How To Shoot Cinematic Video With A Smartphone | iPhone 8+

How's it going fellow creators? Welcome to my YouTube channel. In today's video I'm going to be teaching you how to create a cinematic video using your smartphone, in this case an iPhone 8 Plus from start to finish, all the way from filming to editing. But before I get into it, here is the final video I shot using only my 8 Plus with no accessories.
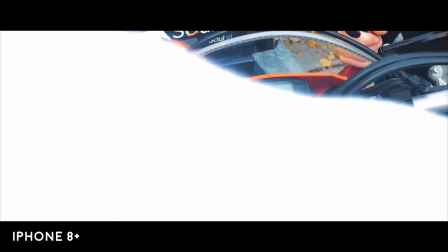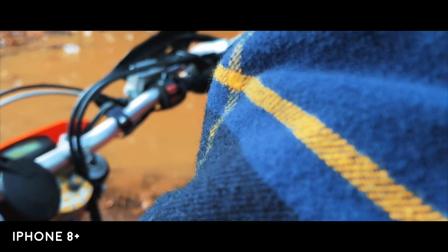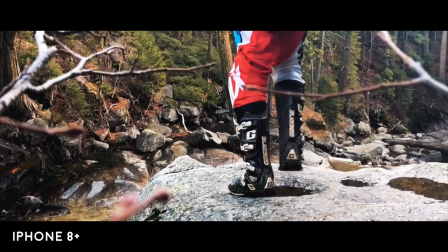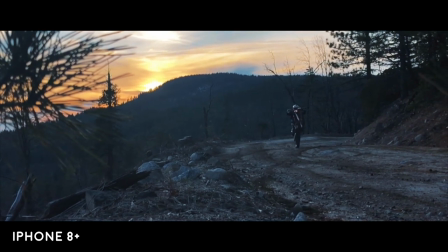Yes, I'm a little bit sick right now, a little bit under the weather with like a cold. It's just been a long week, really busy. I think I got kind of sick because that but because you guys are so amazing I've been getting so much awesome feedback on this channel. I had to make a video and I really want to share this topic with you guys. So here we go. I'm going to break this video up into two main sections, the shooting part and then the editing part. So without further ado, let's get started with the shooting. I've got four main tips when it comes to shooting cinematic videos with your smartphone, my iPhone.
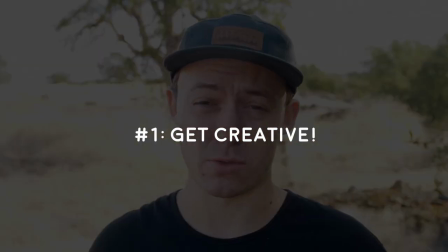1:18 Tip number one is to get super creative with your angles. Really focus on nailing that composition.
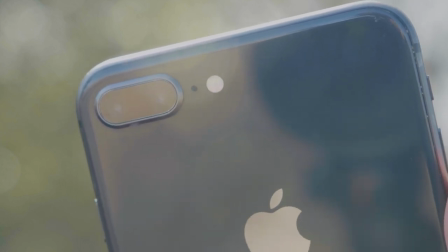1:24 Because we're shooting on this one lens, no attachments or anything, we only have one focal length but you know what that's totally fine because even the top level pros using the most expensive lenses choose to shoot on prime lenses which is just one set focal length so you're not really at a disadvantage
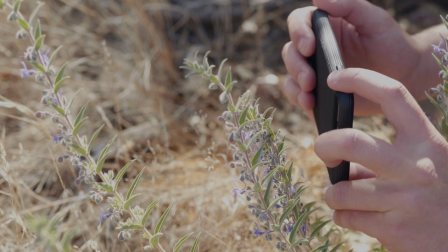1:38 there one way i really like to get creative with shots is to use foreground to give your shots depth so shoot through things underneath things
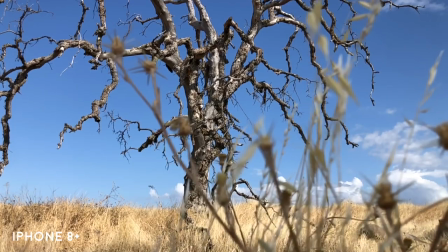1:46 sliding out from things really just use what you have available around you to make the shot as creative and unique as possible. My second tip to shooting cinematic footage with your iPhone is to use slow motion to make your footage more stable and just to look more cinematic.
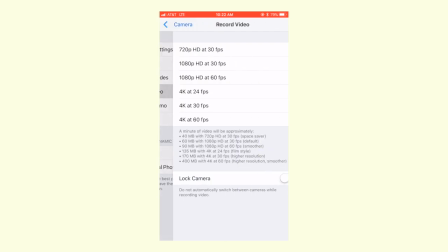2:01 My iPhone 8 Plus shoots 4k 60fps video which is absolutely insane.
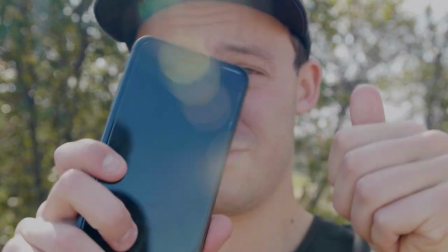2:08 Even Sony's $2,000 a7 mark 3 can't even do that and
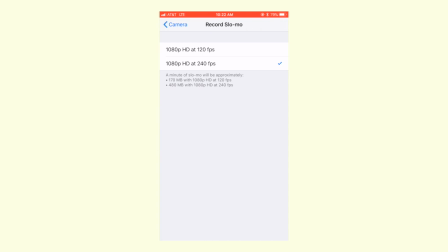2:12 it'll shoot all the way up to 240 frames slow-mo in full 1080 HD.
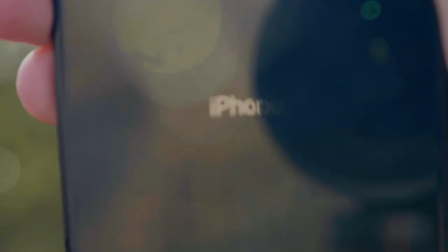2:17 Even if you don't own the iPhone 8 Plus in particular. I think most phone cameras in 2019 have similar video specs.
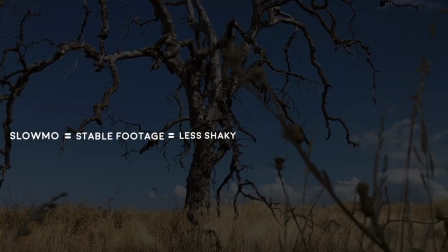2:24 So slow-motion footage equals more stable footage, which equals less micro jitters, which equals more professional and more cinematic. If at this point in the video you've learned something, you're enjoying what you're watching, I'd love it if you would consider hitting that subscribe button. Yes, it makes a difference. I want to be able to continue to make these videos on an even bigger and better scale for you guys.
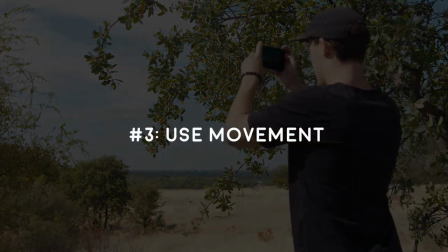2:44 So that's that. Tip number three is to use movement in your videos as much as you can when you're shooting on your smartphone to keep things cinematic and interesting.
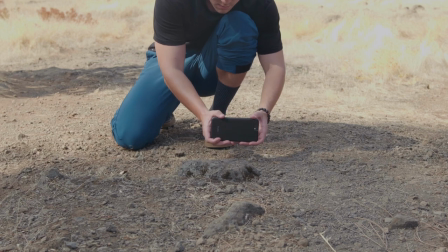2:53 This is one of my personal favorite methods in shooting cinematic footage whether it's on my phone or on my professional DSLR.
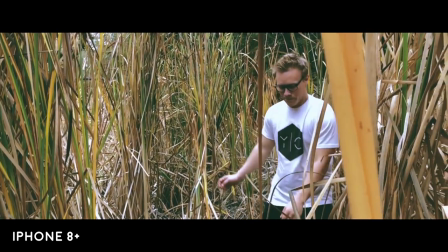3:00 Some examples of cinematic movement that I like to use is a slow left to right or right to left.
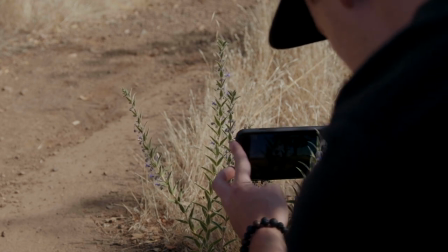3:06 When you're doing this just try to make sure you hold your phone as steady as possible.
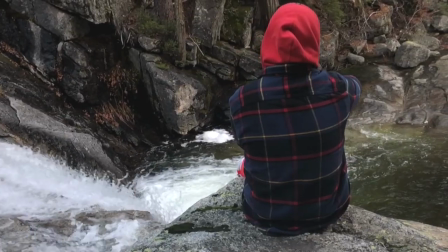3:10 I will be adding a little bit of stabilization in the editing to some of these clips but it makes your life a whole lot easier if you can get your clips as smooth as possible straight out of the camera.
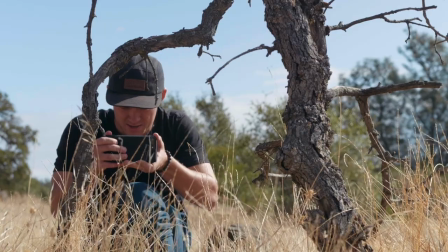3:19 Another cinematic move I like to do is a push-in or a pull-out. Again, make sure you're moving slowly and you're trying to hold the camera steady. And my last tip when it comes to shooting cinematic footage on your smartphone is to stick to the basics.
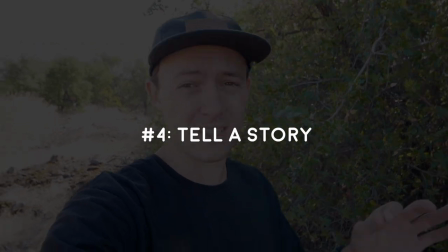3:32 Don't forget that whether it's a full video or just this little cinematic sequence, you need to have a story, some sort of beginning, middle, and end, or else your footage and your viewers will just be bored and boring.